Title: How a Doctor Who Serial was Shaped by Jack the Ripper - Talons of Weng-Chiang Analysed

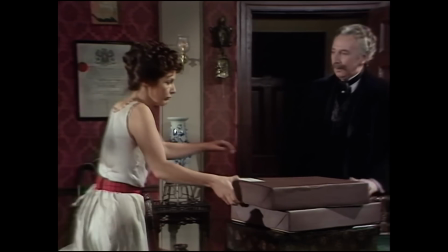[0:19]
There's no denying that the 1977 Doctor Who serial The Talons of Wang Chiang borrows heavily from fiction,
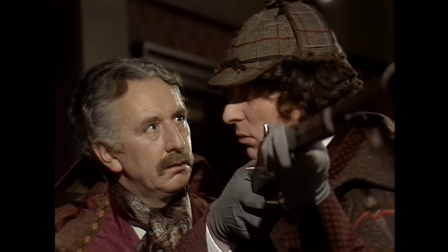[0:27]
from the costumes and mystery of a Sherlock Holmes adventure, to the villainy and aesthetics of Fu Manchu.
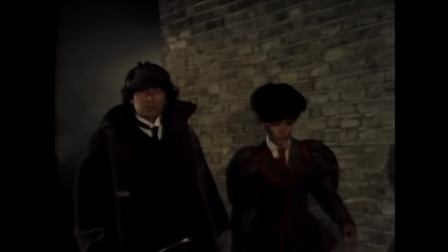[0:33]
But there's a darker influence that permeates this family TV serial,
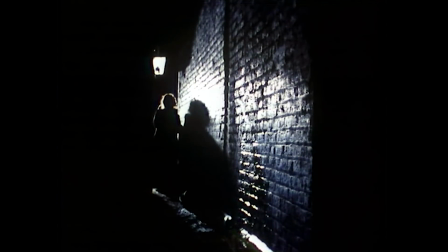[0:38]
a genre of ghoulish storytelling about real life which has resulted
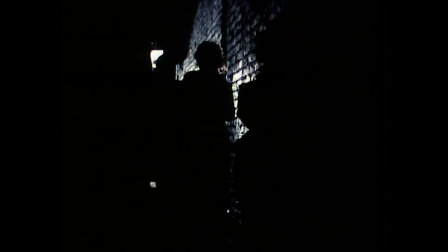[0:43]
in a character whose presence in fiction creates ripples of taboo excitement.
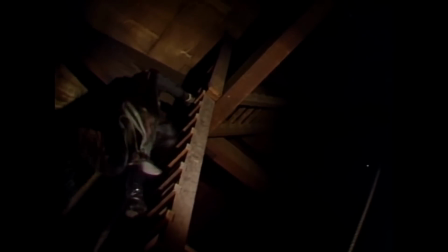[0:48]
And whilst undoubtedly the story owes a lot to Phantom of the Opera,
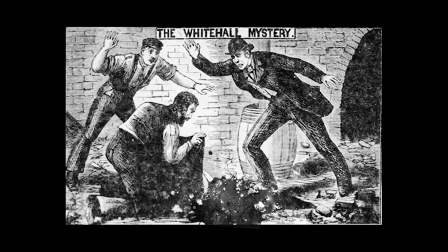[0:52]
there were actually real-life events that predated the novel that concerned grisly findings in tunnels beneath a forgotten music venue.
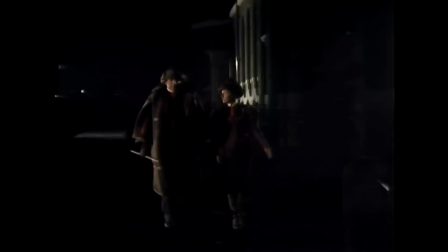[1:02]
So let us walk the streets of the genuine Victorian London of
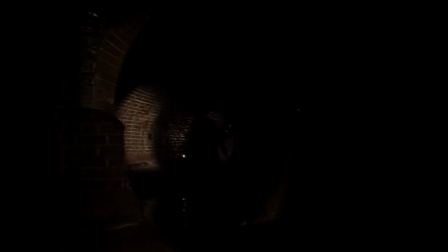[1:06]
1888 and explore their subterranean levels to discover
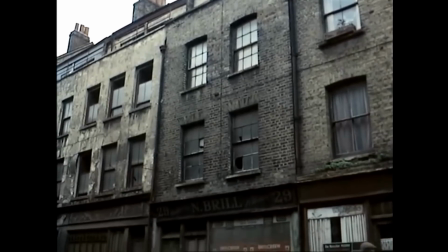[1:11]
how this tea-time adventure series connects to the harrowing reality of Whitechapel during the autumn of terror and the figure who tormented it.
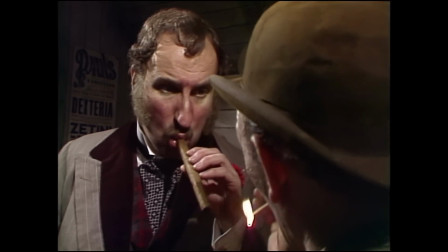[1:20] It says in the paper how it could be Jolly Jack at work again. Jolly Jack.
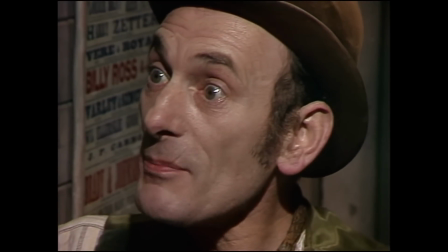[1:25] The rip by Mr. Jekyll.
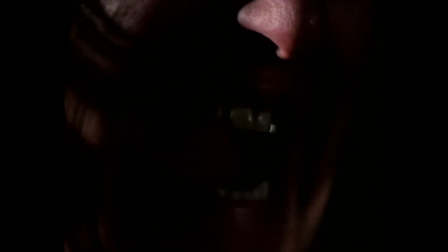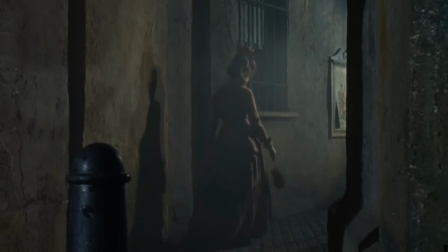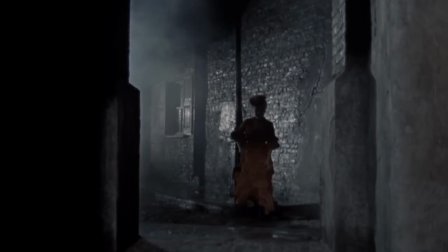[1:48]
135 years of fanciful films and television shows have shaped a semi-mythical figure out of a dysfunctional,
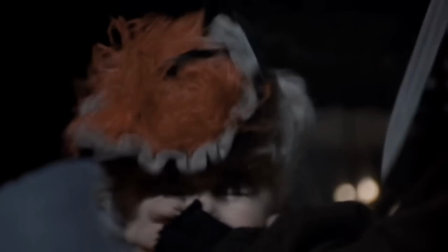[1:57]
violent, middle-aged man.
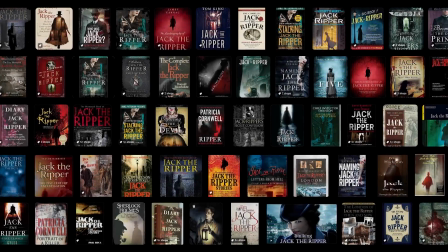[1:59]
a man whose real name remains unknown, despite the endless stream of books tapping into the lucrative true crime market.
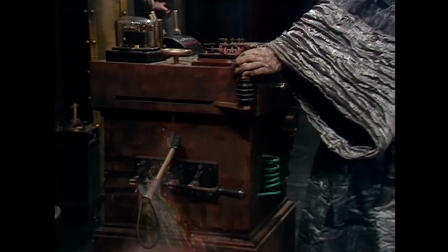[2:08]
Doctor Who is supposed to be a family adventure with a mysterious twist, just like the stories of Sherlock Holmes,
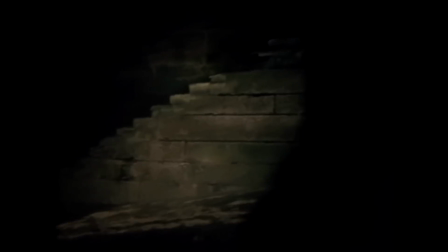[2:15]
and yet, with the talons of Wang Chiang, there is immediately an uncomfortable reality that pervades the opening moments.
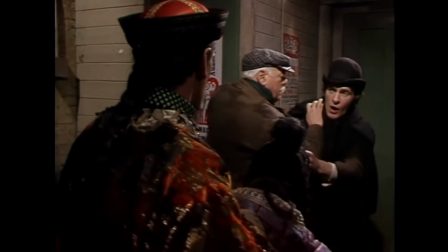[2:23]
There is a sobriety to the scene in which a cab driver anxiously looks for his missing wife, Mrs. Buller,
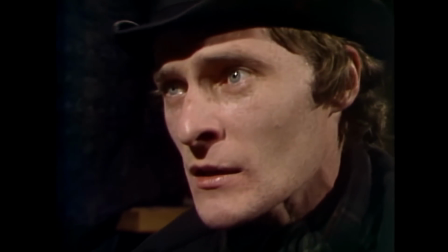[2:29]
because we are sinking into a world which experienced true horrors never touched upon during the detective stories from Sir Arthur Conan Doyle.
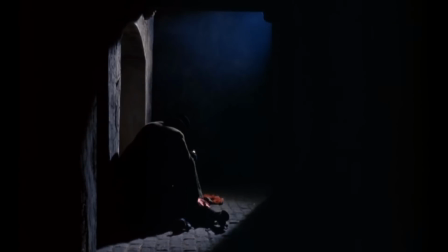[2:39]
Despite all the evil and death encountered by Sherlock Holmes, he never faced the brutality and psychopathic hate of a serial killer.
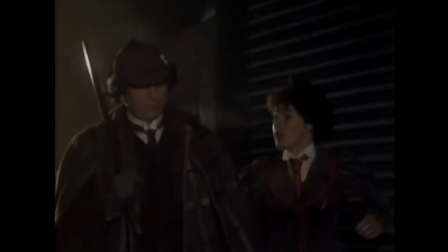[2:48]
And yet this is what seems to await our Time Lord hero. Of course, Doctor Who is not really serving up that culprit.
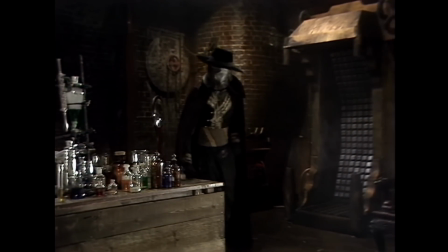[2:56]
There is nothing mindless or even violent about the deaths of the poor women in this story.
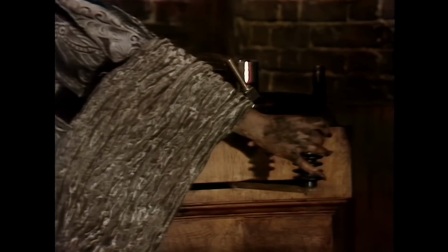[3:02]
The villains have their own scientific, if grisly, motives.
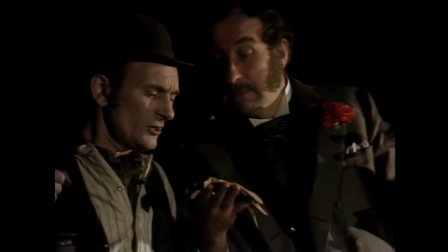[3:07]
And yet, by invoking the tabloid nickname of a real-life murderer,
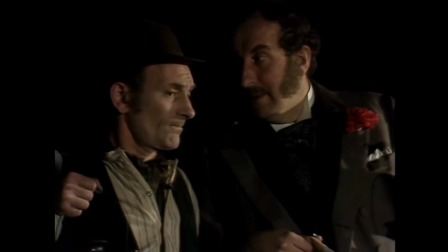[3:12]
the characters in The Talons of Wang Chiang leave us in no doubt as to the kind of world we are stepping into,
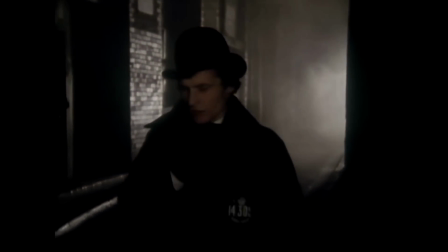[3:18]
and the fear we should anticipate on the streets of London.
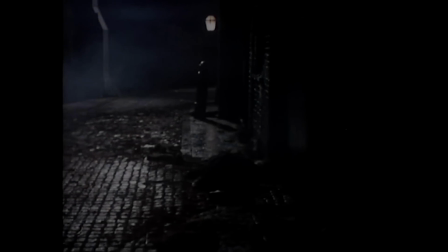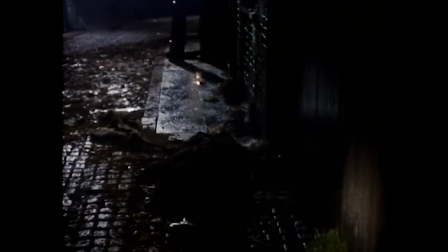[3:32]
In the autumn of 1888, a series of murders began in Whitechapel.
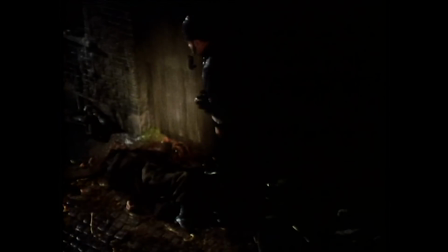[3:37]
Jack the Ripper unquestionably killed three, almost certainly four, and most experts agree upon five, innocent women.
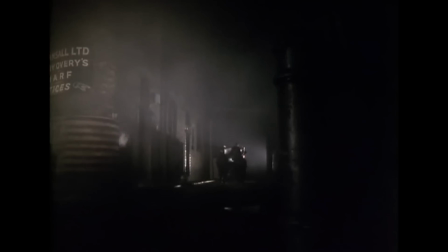[3:45]
Some will argue six, and very quickly in Talons,
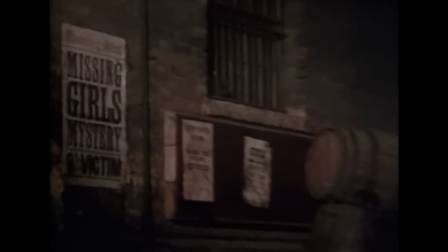[3:49]
the idea of a grim tally is exploited to heighten the suspense and it ups the ante
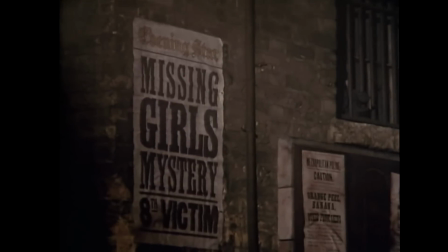[3:55]
with this poster which echoes the real Whitechapel headlines but stating eight missing girls.
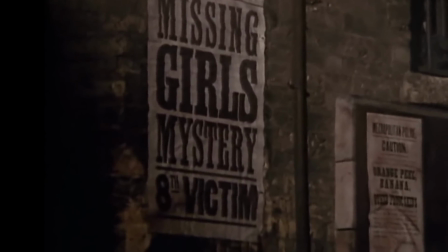[4:02]
This tells the audience that the situation is in fact worse than the threat of Jack the Ripper.
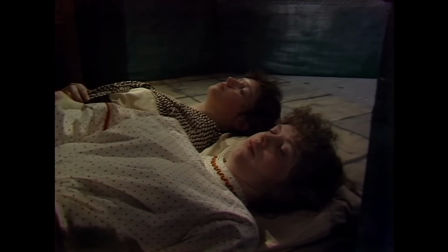[4:09]
The talents of Wang Chiang's most obvious reference to these awful murders is
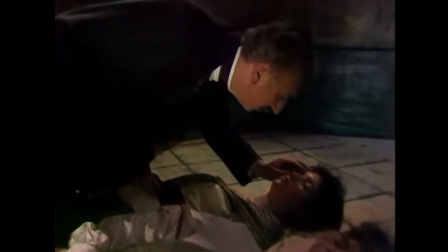[4:14]
in the profile of the victims that are targeted by the villainous Griel and and his lieutenant, Chang.
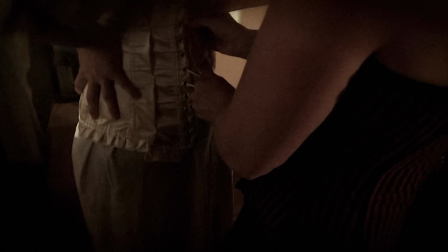[4:21]
In the Whitechapel crimes, the victims were all female and some, if not all, worked as prostitutes.